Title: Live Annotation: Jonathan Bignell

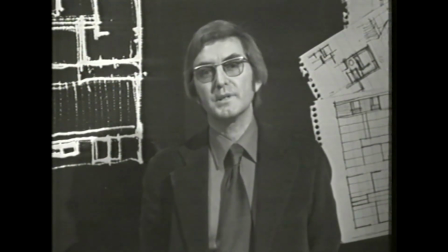(4:12) And between them, I would place the ideas which begin to form as part of the investigation process.
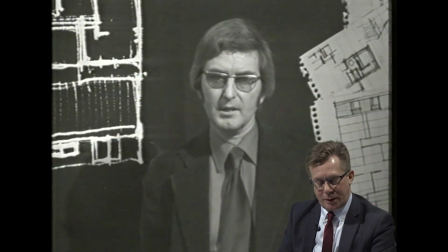(4:18)
We see Geoffrey Baker, the presenter, in an undefined space at the beginning. It's not quite clear where he is. This is a TV studio. It doesn't really look like anything else than that. It's not a home. It's not an office. It seems that the TV studio represents itself.
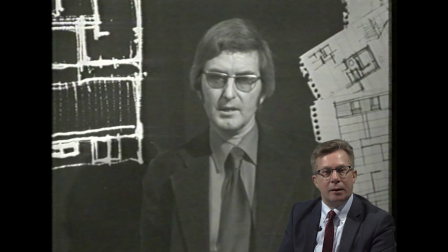(4:37)
It's a space that can be anything. It's there for the programme. We can see that Geoffrey is dressed professionally in a jacket and tie, but he has relatively long hair. He's clearly wearing a coloured shirt, and he addresses us in a quite informal tone.
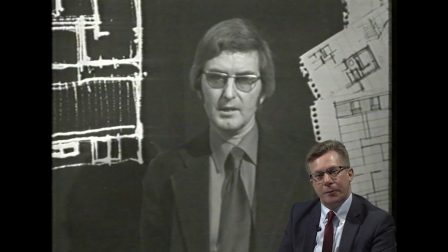(4:54)
So the programme is negotiating something about what the identity of an architect might be, I think, in the way that it offers us Geoffrey Baker as an example of an architect at work, Here he is at work in the studio. He's like us in some ways, approachable, but also professional and also expert.
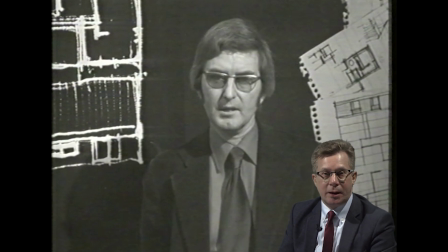(5:14)
So already there's a kind of rhetoric about what an architect is in the way that the program opens its presentational style.
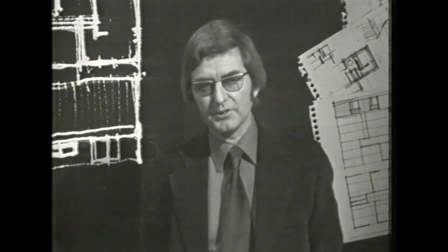(5:22) In my experience, these images are very important and direct one's search towards a solution very strongly.
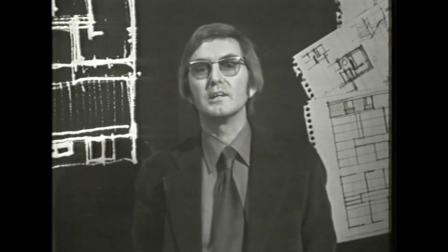(5:29) In the units, I've mentioned that I wanted a vernacular, cottage kind of expression, as in this Northumberland group.
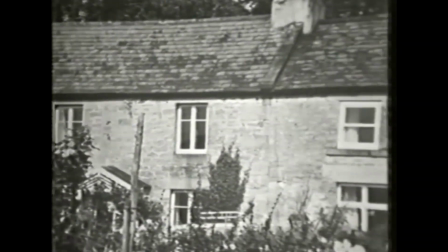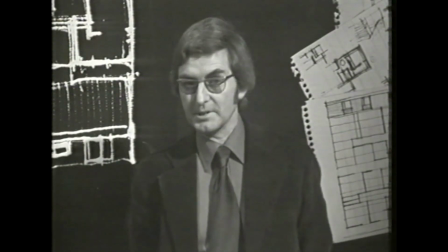(5:45) And also, I wanted a sense of 20th century dynamism, two images which seem to be in conflict.
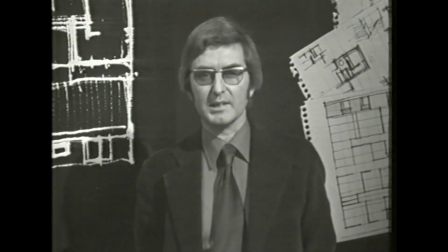(5:53) Whilst these basic images were always at the back of my mind, they were supported by more specific images which made a deep impression on me at the time. What does the camera do?
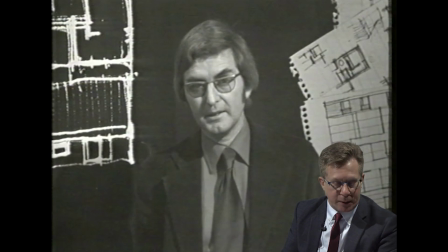(6:01)
Well, the camera by and large serves Geoffrey Baker as presenter. It stays still, gazing at him while he speaks. When he mentions his own house, the project that he's discussing here in the program, we get a still of that location, showing us his house.
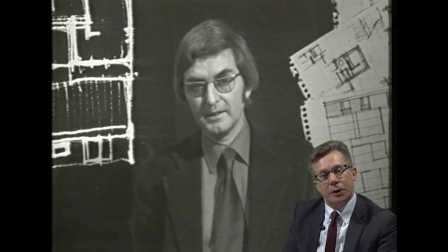(6:20)
When he mentions a group of cottages that partly inspired his design, the camera pans over them left to right, helpfully showing us what these houses look like. So the camera is in the service of the presenter, and it's there to enable him to make his argument in the clearest way to us.
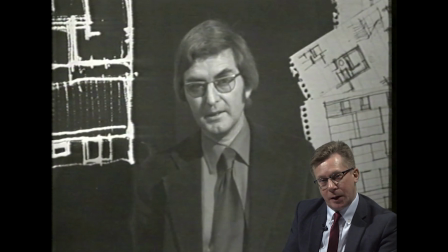(6:39)
The visual style, therefore, is, I would say, quite self-effacing, doesn't draw much attention to itself most of the time, and it supports the authority of Geoffrey Baker as architect and presenter.
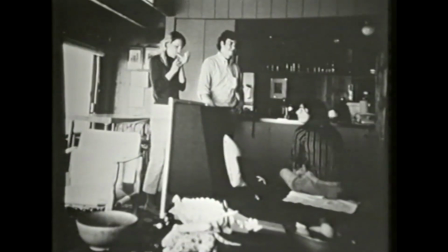(6:52) And I warmed to them for different reasons. One was the Sea Ranch development in California, which I'd seen illustrated.
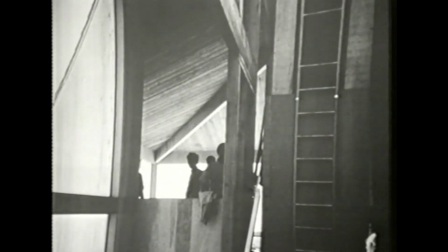(7:00) I liked it because it had some dynamic spaces which suggested freedom and informality.
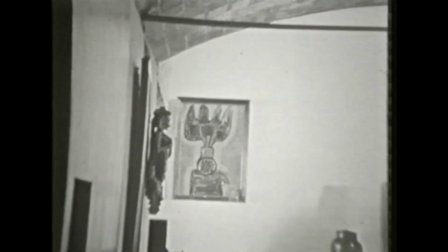(7:05) Another was Corbusier's Joao houses, which I'd recently visited. This was Corbusier at his most sophisticated,
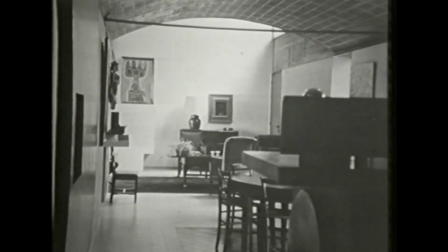(7:12) with a marvellously economical use of shapes and materials and the sense of grandeur that's always present in his work.
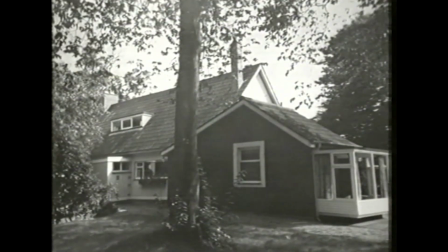(7:19) Then there was Tom Mellor's cottage-type house near Blackpool, Ribby Wood.
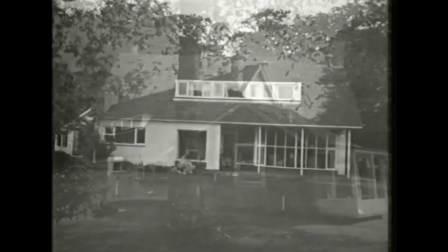(7:23) I liked it because it fitted into its context so well, with beautiful proportions, careful use of traditional materials, resulting in a very English kind of imagery.
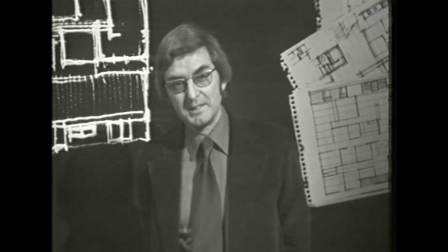(7:32) And another was an interior as depicted in a film, The Pink Panther. This was supposed to be a modern chalet in Switzerland, and it was inhabited by a girlfriend of David Niven.
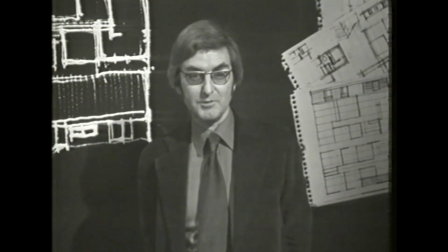(7:42) It had a rather splendid living space with a sunken conversation area and a large fireplace with logs burning.
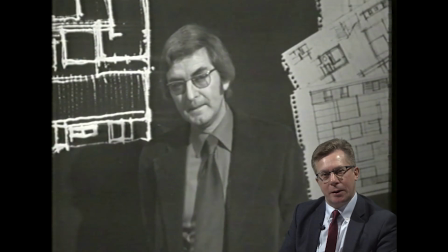(7:48)
The sense of authority that Geoffrey Baker gains as presenter comes, I think, in part from his articulacy about his own thought process as an architect, and how his taste, his architectural taste, is given a rationale and is explained.
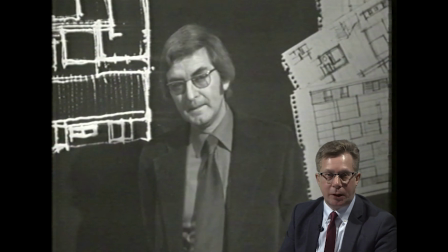(8:05)
He tells us why he likes architectural styles from America, Europe, and in England. His taste choices are shown to have a kind of reasoned architectural justification. And he tells us about how buildings use space, materials, and their environment.
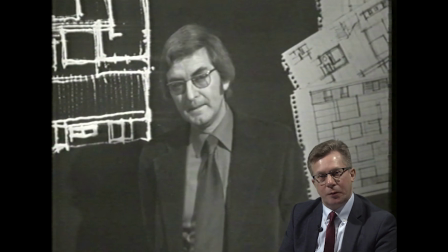(8:21)
There's a logical structure of argumentation that underlies what he has to say. And this kind of specialist knowledge is, of course, partly what the Open University is selling to the students on this module.
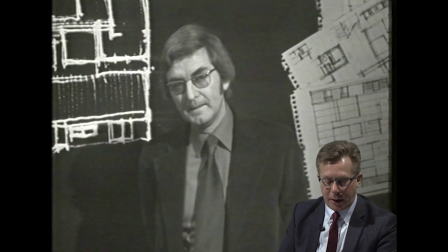(8:35)
And there's therefore a kind of matching between what Geoffrey Baker enacts for us, what he performs on screen in this program, and what it is that Open University students might be able to attain for themselves by taking this module. They will become more like him.
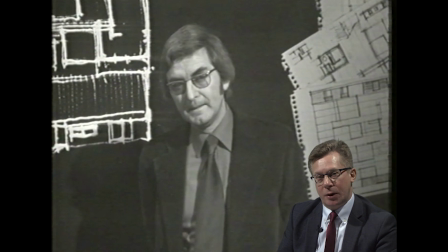(8:55)
And I've already suggested that I think he wants us to feel that he's kind of also like us, not too distant, not too expert for us to understand. The program softens Geoffrey Baker's knowledge,
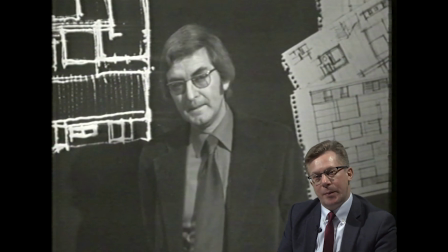(9:08)
and I think one of the ways it does this is by the reference that he makes at the end of this little section about the things that inspired him, when he talks about the ski lodge in the Pink Panther, which was one of the inspirations for the design of his own house.
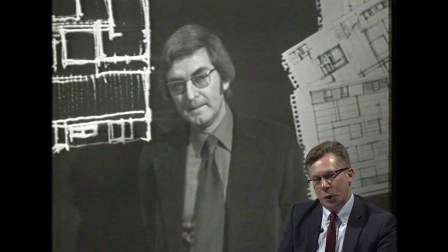(9:23)
And this links playfully outwards to popular culture, entertainment, and Hollywood, in addition to the ways in which he claims expertise by referring to famous architects, for example.
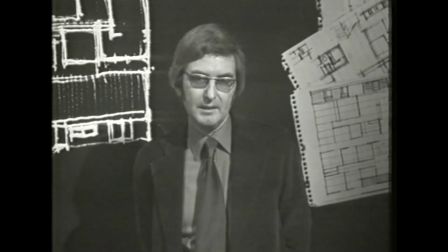(9:34) So, those are the pieces of information. And in order to make use of them, a certain technique has to be learned.
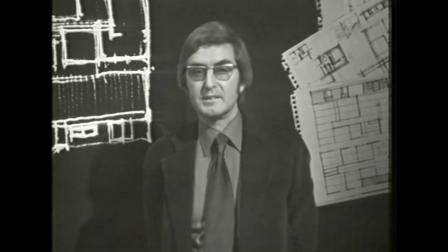(9:41) Like any technique, it develops out of direct experience and knowledge of the work of others. I want to mention two aspects of technique which apply to the actual process of design. One is the way there's a constant switching from the whole to the parts, or in my case, mainly from the parts to the whole.
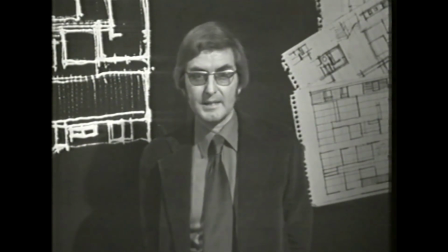(9:58) For example, one of my basic notions was that I wanted certain activities to be possible in my living area, Let me draw them for you.
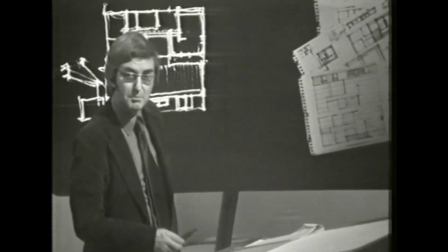(10:08) First, I wanted to be able to sit around the fire.
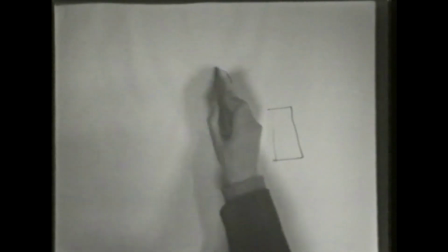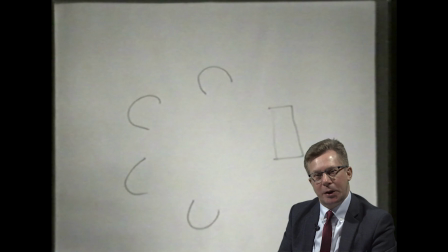(10:17)
This sketching sequence is really interesting for me because it begins with this striking change of point of view. Rather than the camera being positioned in the studio gazing at Geoffrey Baker when he talks to us,
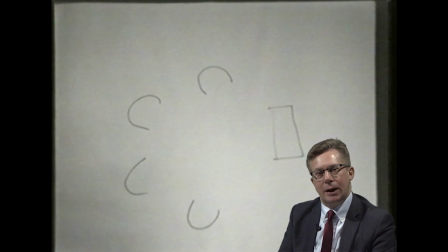(10:29)
instead suddenly it is overhead in a position that's inaccessible normally to a human observer. It's a privileged kind of point of view which can show us his activity of drawing.
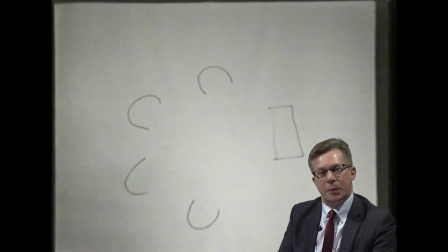(10:43)
What this point of view does is to show how the camera can master the space of the studio in a way that human performers cannot. The camera has a special ability to show us things that we wouldn't otherwise normally be able to see in this way.
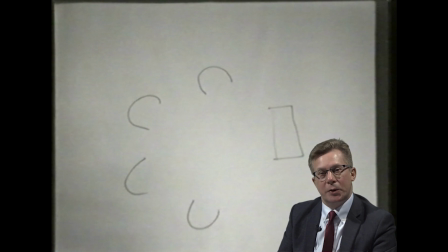(10:59)
In the context of the A305 course, the purpose of this bird's eye view sketching sequence is to show the process of how architectural ideas take a visual form and lead eventually to a design. And of course that's part of the educational objectives of the program.
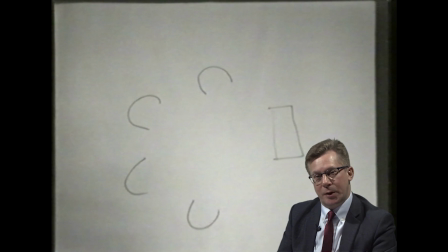(11:16)
But it also allows the program to thematize ideas about how we see what design is, whether we see design in terms of two-dimensional shapes, graphical designs, models, or indeed images of completed buildings, whether in photographic form or as moving images.
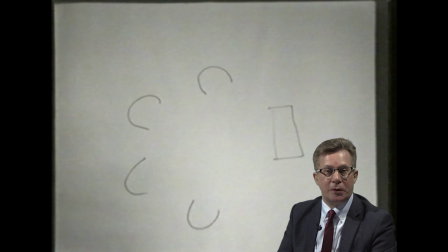(11:36)
And this sequence, I think, introduces that idea of the self-consciousness of how buildings might be represented.
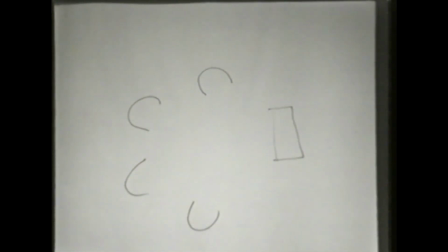(11:42) And secondly, I wanted to be able to sit around the television at the same time.
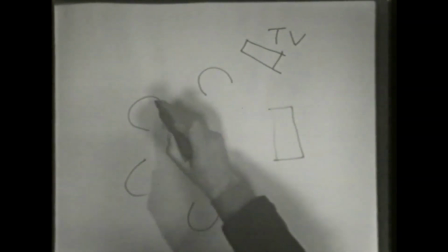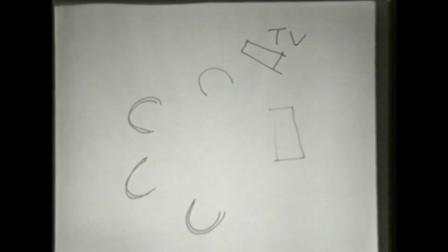(11:52) Thirdly, I wanted to be able to enjoy stereo. And fourthly, I wanted to be able to enjoy a view whilst doing all these things.
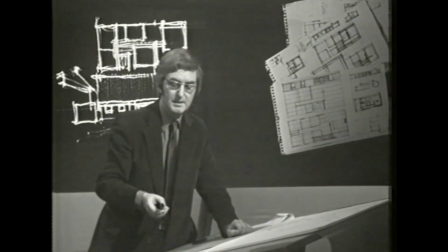(12:05) In addition, I wanted a feeling of intimacy and privacy, with an extension of my view to something beyond the living space, rather like this.
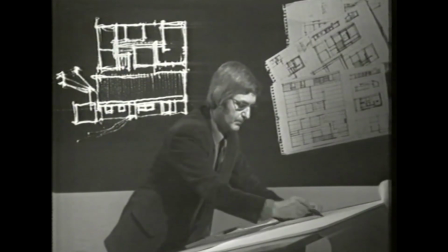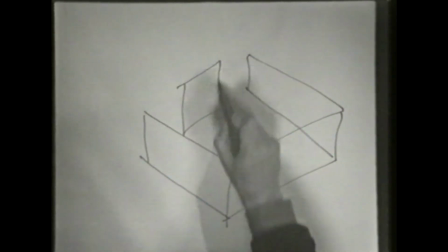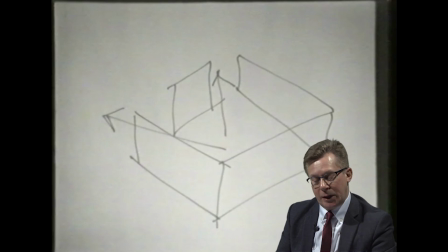(12:26)
The style of the program here becomes graphical, somewhat like an animation.